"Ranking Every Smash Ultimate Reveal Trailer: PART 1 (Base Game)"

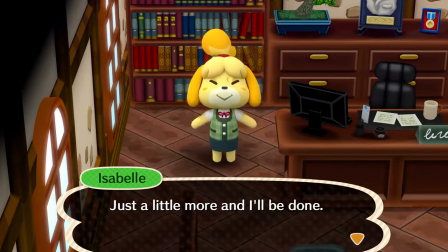The only reasons to doubt this are the lack of a Smash reveal in the September 2018 Direct, as well as the fact that this is pre-rendered.
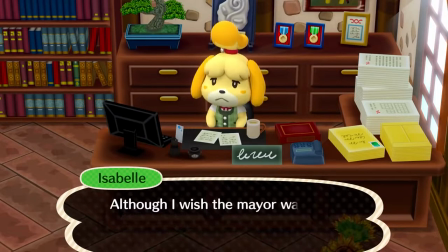We might have a genuinely surprising reverse reveal on our hands. 30 seconds in, Isabelle no drops Smash, which instantly gives away that she'll be in Smash.
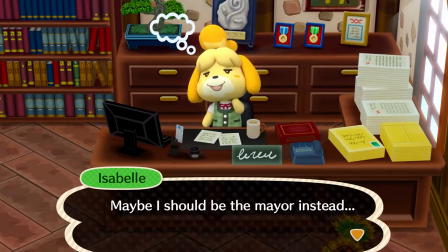Now we have to wait for almost 40 seconds while nothing particularly eventful happens because this is an Animal Crossing-themed trailer.
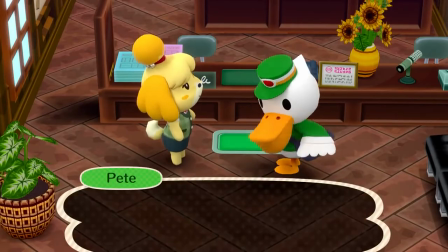The only things I can call events here are Pete giving Isabelle a letter and her realising it's a Smash invitation,
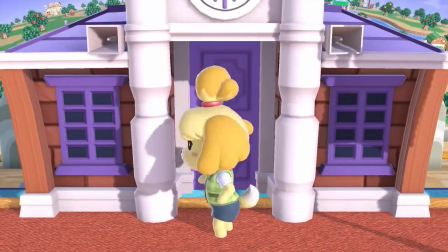both of which are the most predictable ways for the trailer to progress. It's all thanks to these five words that could have easily made this trailer much better if they were cut.
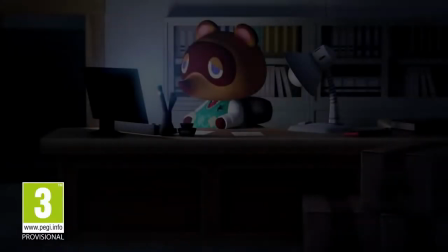Elise is a charming stinger. And another stinger of Tom Nook watching the trailer.
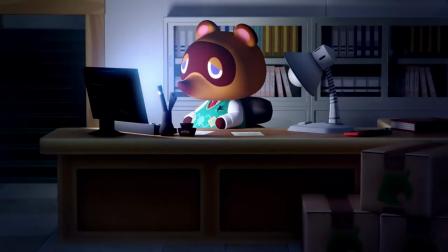Turns out this whole time that this WAS announcing a new Animal Crossing for Switch, just as it set up at the beginning,
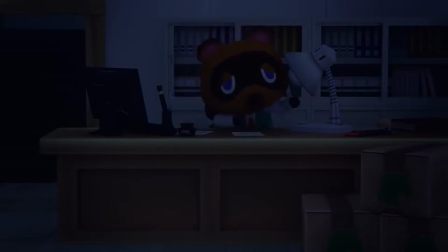making it a reverse, reverse reveal if you will. Technically this is a separate trailer,
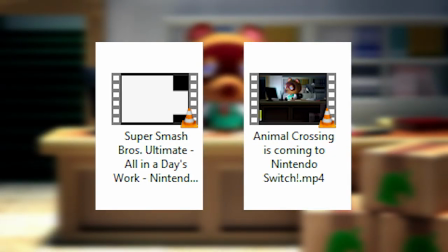but the Smash trailer and the Animal Crossing trailer were clearly worked on closely and designed to seamlessly link into each other, so I have to consider that.
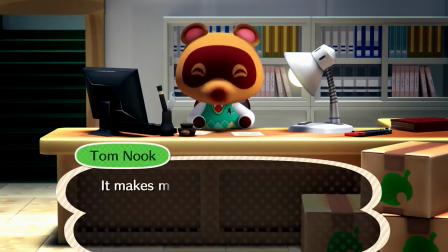This is genius, something we've never seen a Smash trailer do before despite all the reverse reveals. It's the one thing holding this trailer up in my eyes, after the utterly ruined Smash surprise and the general lack of anything else memorable. Judging it by Smash trailer standards, it could be worse.
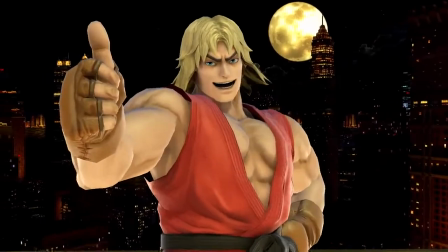Clash of Flames For being the last base game character reveal trailer, this isn't all that noteworthy.
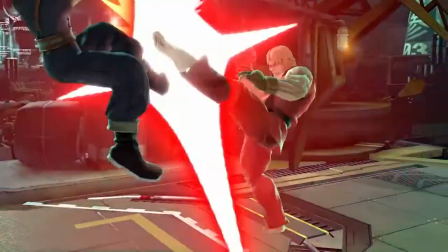It does fit the pattern at the time that the last Smash reveal was usually the smallest. It starts with the final quick Echo Fighter reveal.
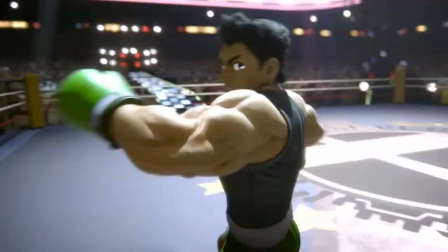We'll miss you dearly. To its credit, Ken's reveal does have more scale and build-up than the other Echo Fighters.
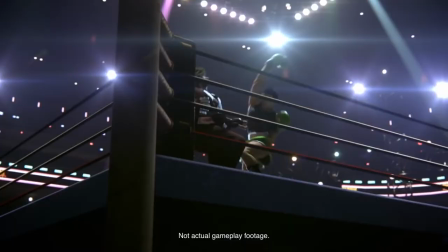Having a CGI fight between Little Mac and the newcomer, which can be recognised as Ken early on with good awareness and eyesight.
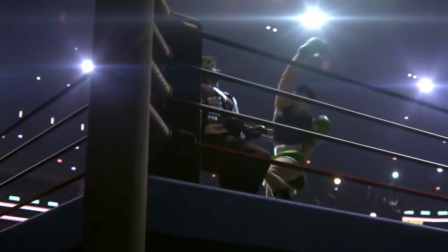No big deal, it's still brand of the most Echo Fighter reveals.
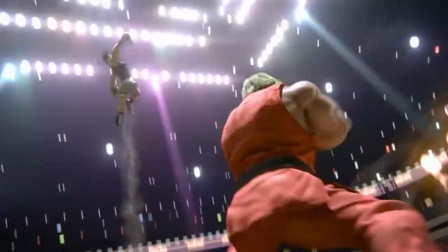Their fight continues to be entertaining throughout, with some flashy manoeuvres and neat transitions between actual gameplay footage and not actual gameplay footage.
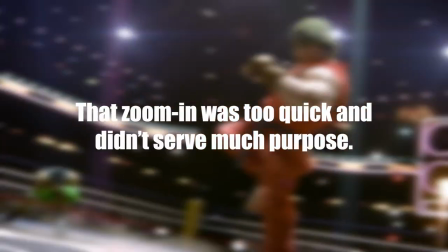To nitpick, the camera moves a bit too much at times, and I prefer if it moved less.
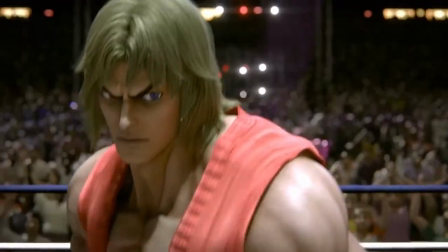More importantly, we get our first teaser of the unique newcomer, Incineroar.
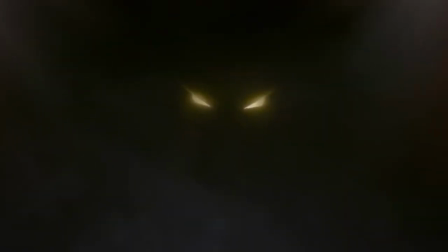Like Simon in VampireKiller, viewers could recognise Incineroar from the glowing eyes, but they'd have to be knowledgeable on Pokémon. Which I'm not, so I struggle to say anything here. I struggle to say much about this trailer in general.
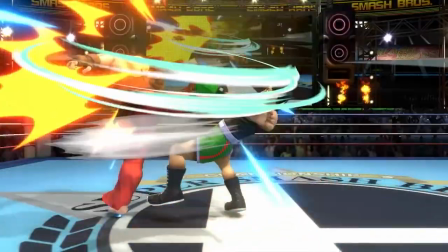It's your run of the male Smash trailer. Two characters duke it out before getting interrupted by a newcomer, and not much else.
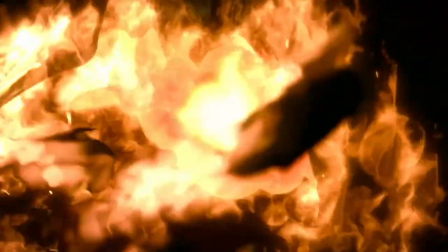It doesn't get anything wrong, nor do anything exceptionally well, except the stinger.
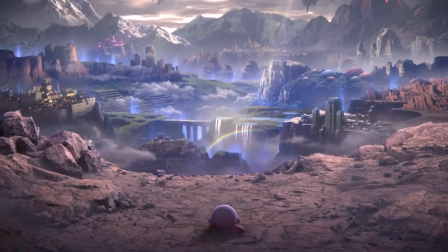B-movie's got nothing on this. World of Light! I can't review this.
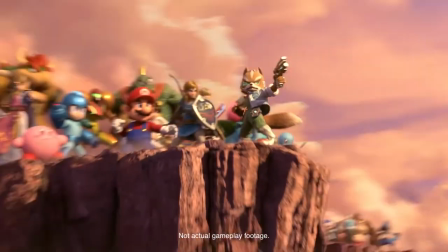This isn't a character reveal trailer. This is all stuff that plays in-game.
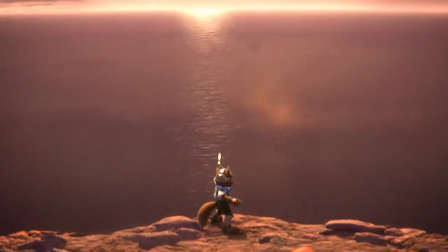Even if I could rank this, I'm too tired to.
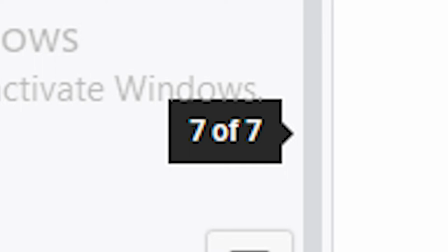This script's seven pages long, so this video will probably be around 20 minutes long if my last one's anything to go by.
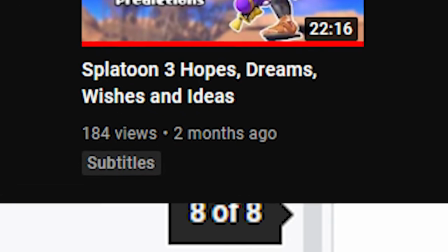See you in part two in two months, cause I'm a lazy boy.